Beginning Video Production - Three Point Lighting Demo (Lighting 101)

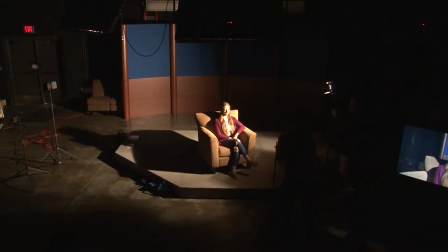So if we are looking at the line from the camera to the subject, and then the line from the subject to the light, putting it at about 45 degrees
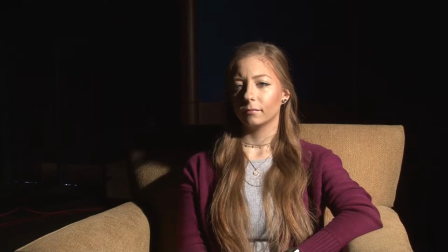and tilting it down at about a 45 degree angle.
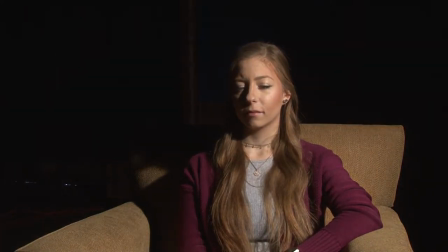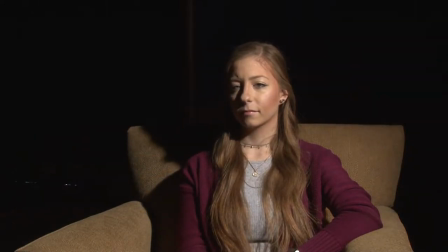Bring it over this way just a little bit more. Is a great place to start.
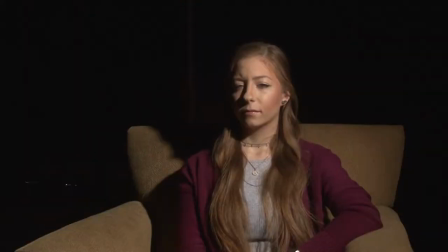And the reason why I say this is a great place to start is because the shadows that are created here give a lot of depth and dimension to the subject's face. We see the neck casting the shadow down, or sorry, the chin casting the shadow down onto the neck, so we get some depth there onto the features.
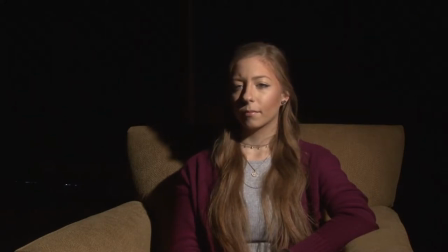The nose is casting a shadow, and because of the placement of the light, we get this little triangle of light right under the eye. You see this a lot in paintings.
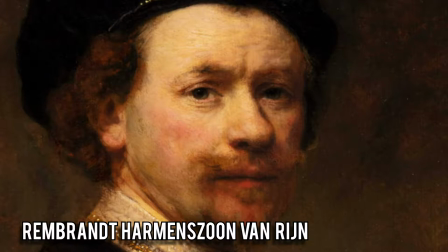Especially the Rembrandt, this is called Rembrandt lighting, because Rembrandt would paint the light so that we get this little triangle of light right under the eye, okay? We could place the light here. This is perfectly fine. This is a good place to start.
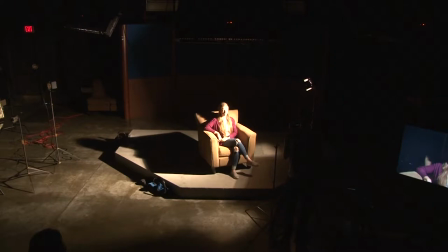And then depending on the light situation that you are about to enter into, you might be asking, well, can I put this on the opposite side of the camera? Does it always have to be on the right side of the camera?
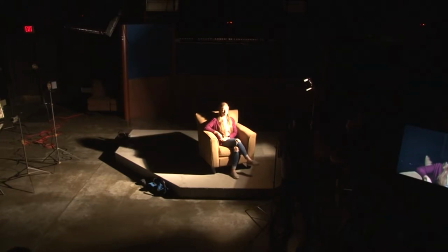And the answer is no, okay? So let's go ahead and bring another light out. Somebody go ahead and kill that light, would you please? Light on.
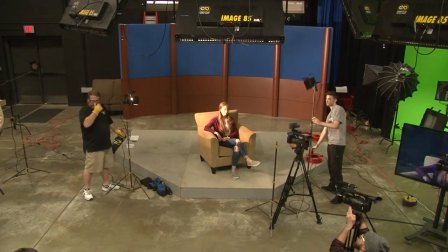You can go ahead and turn that light off. Yep, thank you.
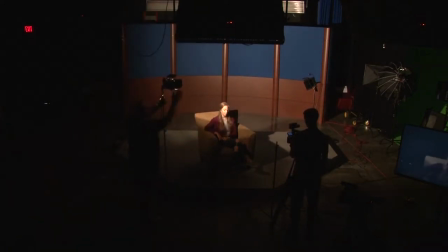So again, we're going to hit at the 45-45 angle.
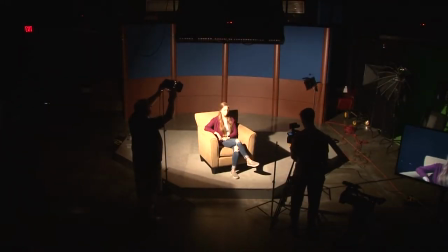Whoops, there it is. Flood it out.
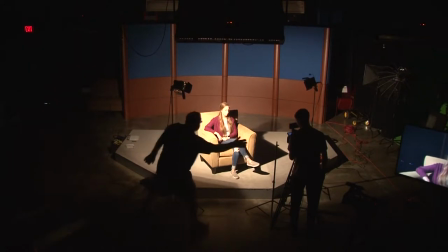And again, we're looking right here. Okay. All right. This looks maybe a little bit better
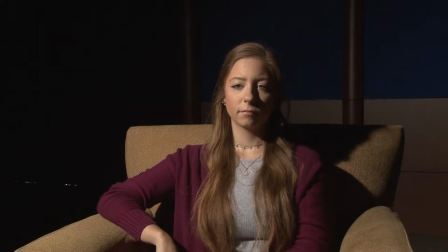because now we see a little bit more of the opposite side of the face. Which one do you guys like more? Get ready to turn that one off. We're just going to flip these lights, so be ready.
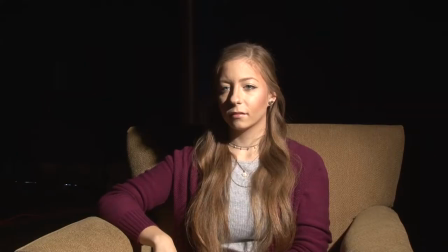Go ahead. So we've got option A right here, or option B, go ahead and turn that one off, right here.
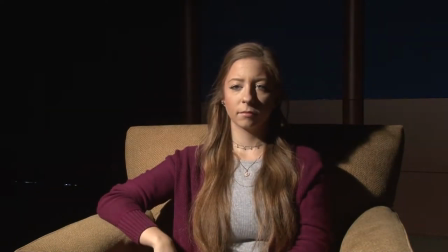What do you guys like more? Like B? Let's do it again. Here's A,
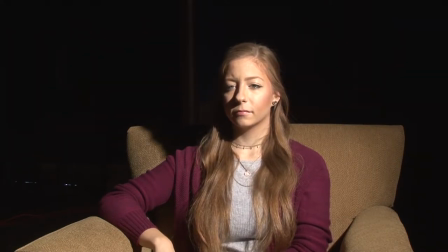and here's B. Now we can, you know, part of the brightness on our face is because we adjust the iris, and also because of the,
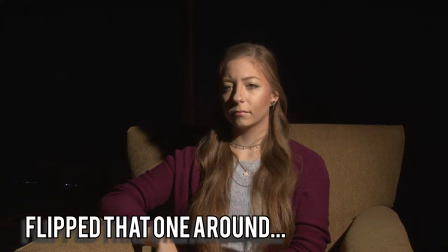we've probably spotted out or flooded out that light a little bit much. But so which one do you like?
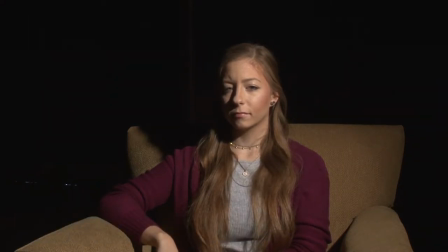Because based on your answer, that's how we're going to structure the rest of this demonstration. So B or A? Thought it was flipped. Okay, so let's go A here. Okay, go ahead and turn that off.
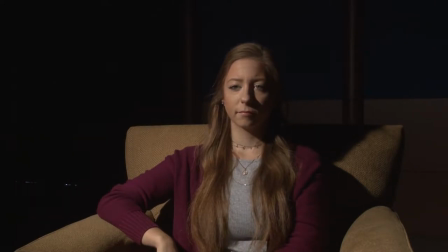Everyone's okay with this one? Okay. All right, some other safety things. Go ahead and turn this light on really quick. I want to talk about safety. A couple of things. You're going to probably notice, because we're working in the dark, you're going to probably notice a couple of times we might trip, okay, because of the cables that are running everywhere. You do want to be aware of that when you're on set. And one thing that you probably should do is get in the habit of taping down your cables. If you look over here from the camera to the monitor that
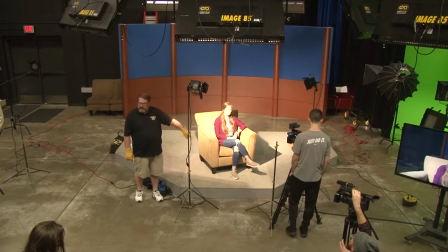we have have it taped down so no one is going to trip and fall.